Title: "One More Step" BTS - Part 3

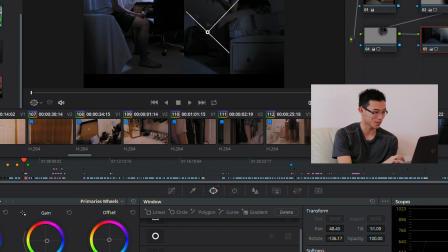Go see the final shot. This isn't showing up right because I updated something. This is what I had to do.
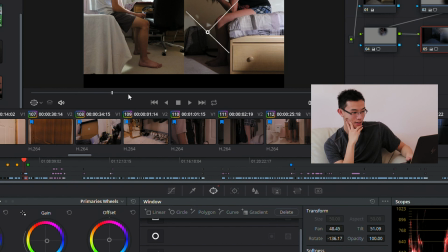For this final shot, this is actually how bright it was. Because, you know, you want to get as much detail as possible. We had lamps turned on, try to get it as bright as possible. But the tone wasn't right, so I knew that I could easily stomp everything down, get it real dark.
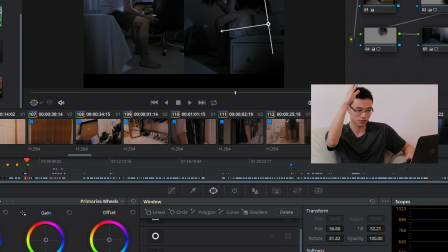And so the girl's part is just very simply just a vignette. Try to wrap it around her to get it dark and to lighten up her face just a tad, just to darken it up, get the right shade so then it's kind of glowing in the middle. Yeah.
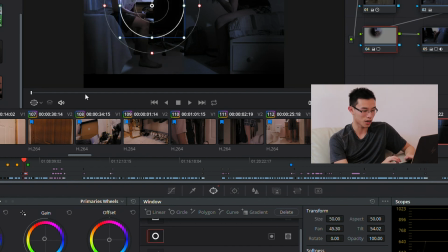For me here, I was also trying, if you watch the actual video, you see it. I tried again that same trick with the phone light, because if it's really dark, you would see it. And so what I did was I traced, it's going to show up well.
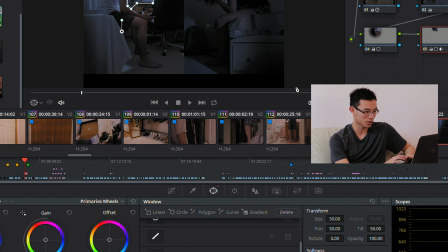I traced where my body was in relation to the phone, every single shot, traced it down, brightened that part of the scene up, so then you could actually see that, the phone screen's really bright,
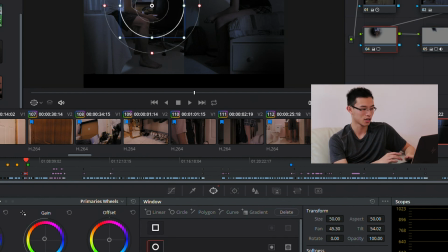and then that just makes it that much more drastic, as that's the only like light source in the entire room, as to be that like a really drastic change from when that turns off and the screen just goes black.
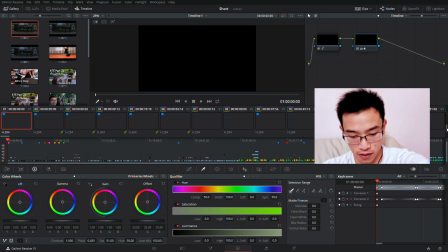Hey, future Steven here. I was editing and speaking about things that were so subtle you might not notice. There was something that was important enough that I legitimately forgot when I was recording it the first time.
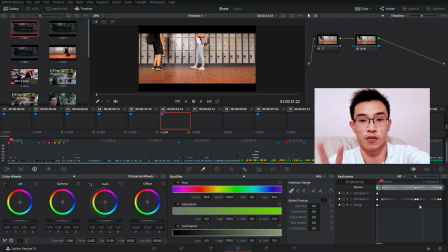So let me go back, cover my feet. So the two important parts of the screen to look at are one down here, keyframes. That's like where the stopping points are. And two is down here, saturation. It starts off at around 51. That's base, that's standard.
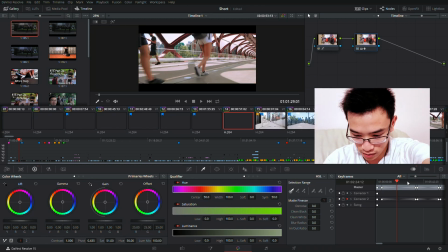And what it does is that when it hits this point, this is the point where they're waiting for each other.
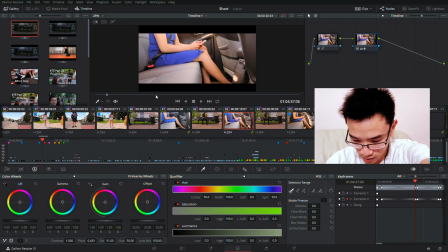Saturation jumps up to 60. Vibrancy is heightened. They're happy. They're excited.
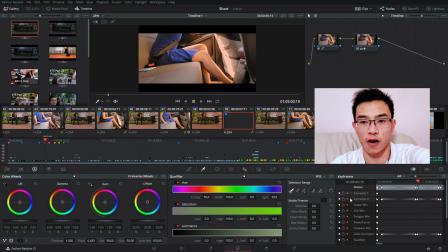Until it hits the next point where it's that she leaves the car. So like she knows she's going to be late. She leaves the car and starts running.
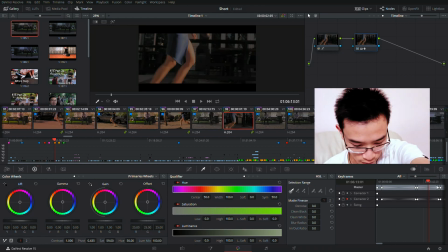It's a slight slow drop of saturation where it hits 45.
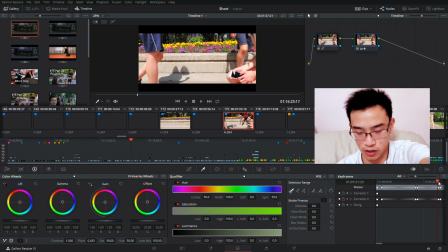And 45 is at the lowest point, the lowest low. So the point that they're staring down at their phones in the dark and they go back to school at the lockers.
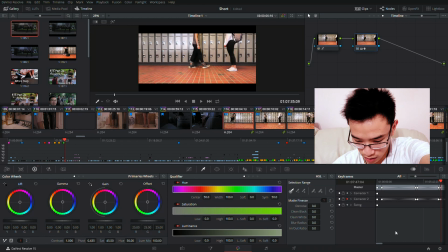And so like saturation. And this point on, you get saturation very quickly in a very short amount of time, increase back up to here at this end point, back up to 60 saturation.
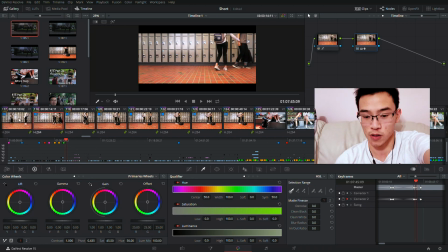It goes from the stall 45 saturation all the way up to 60. And you can see if I jump back and forth from these two, which are one continuous scene, I clearly see more saturation in the latter part, showing that their relationship goes from like a sad note very, very quickly to a happy note.
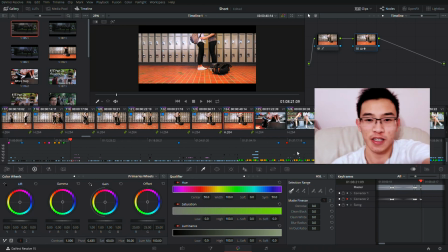So yeah, it's very slow. It's a very subtle change throughout the entire video. But yeah, it's adds a very strong effect, a subconscious effect, even if you don't realize it, like I did. So yeah, back to the end. So that was everything I did in post-processing to make one more step. If you guys enjoyed, if you guys learned something, if you guys now understand how much work goes into making a video, even if it's only 10 minutes long, a lot of stuff goes into it. And glad you guys really liked the video. If you haven't seen it yet, or maybe if you want to rewatch it after knowing all the secret tips and tricks that I had to use to get where it is today, maybe, you know, feel free to go rewatch it. A bunch of other kind of scenes you skipped around. Yeah, hope you guys enjoyed. Steven Ng, and see you guys next week. Yeah.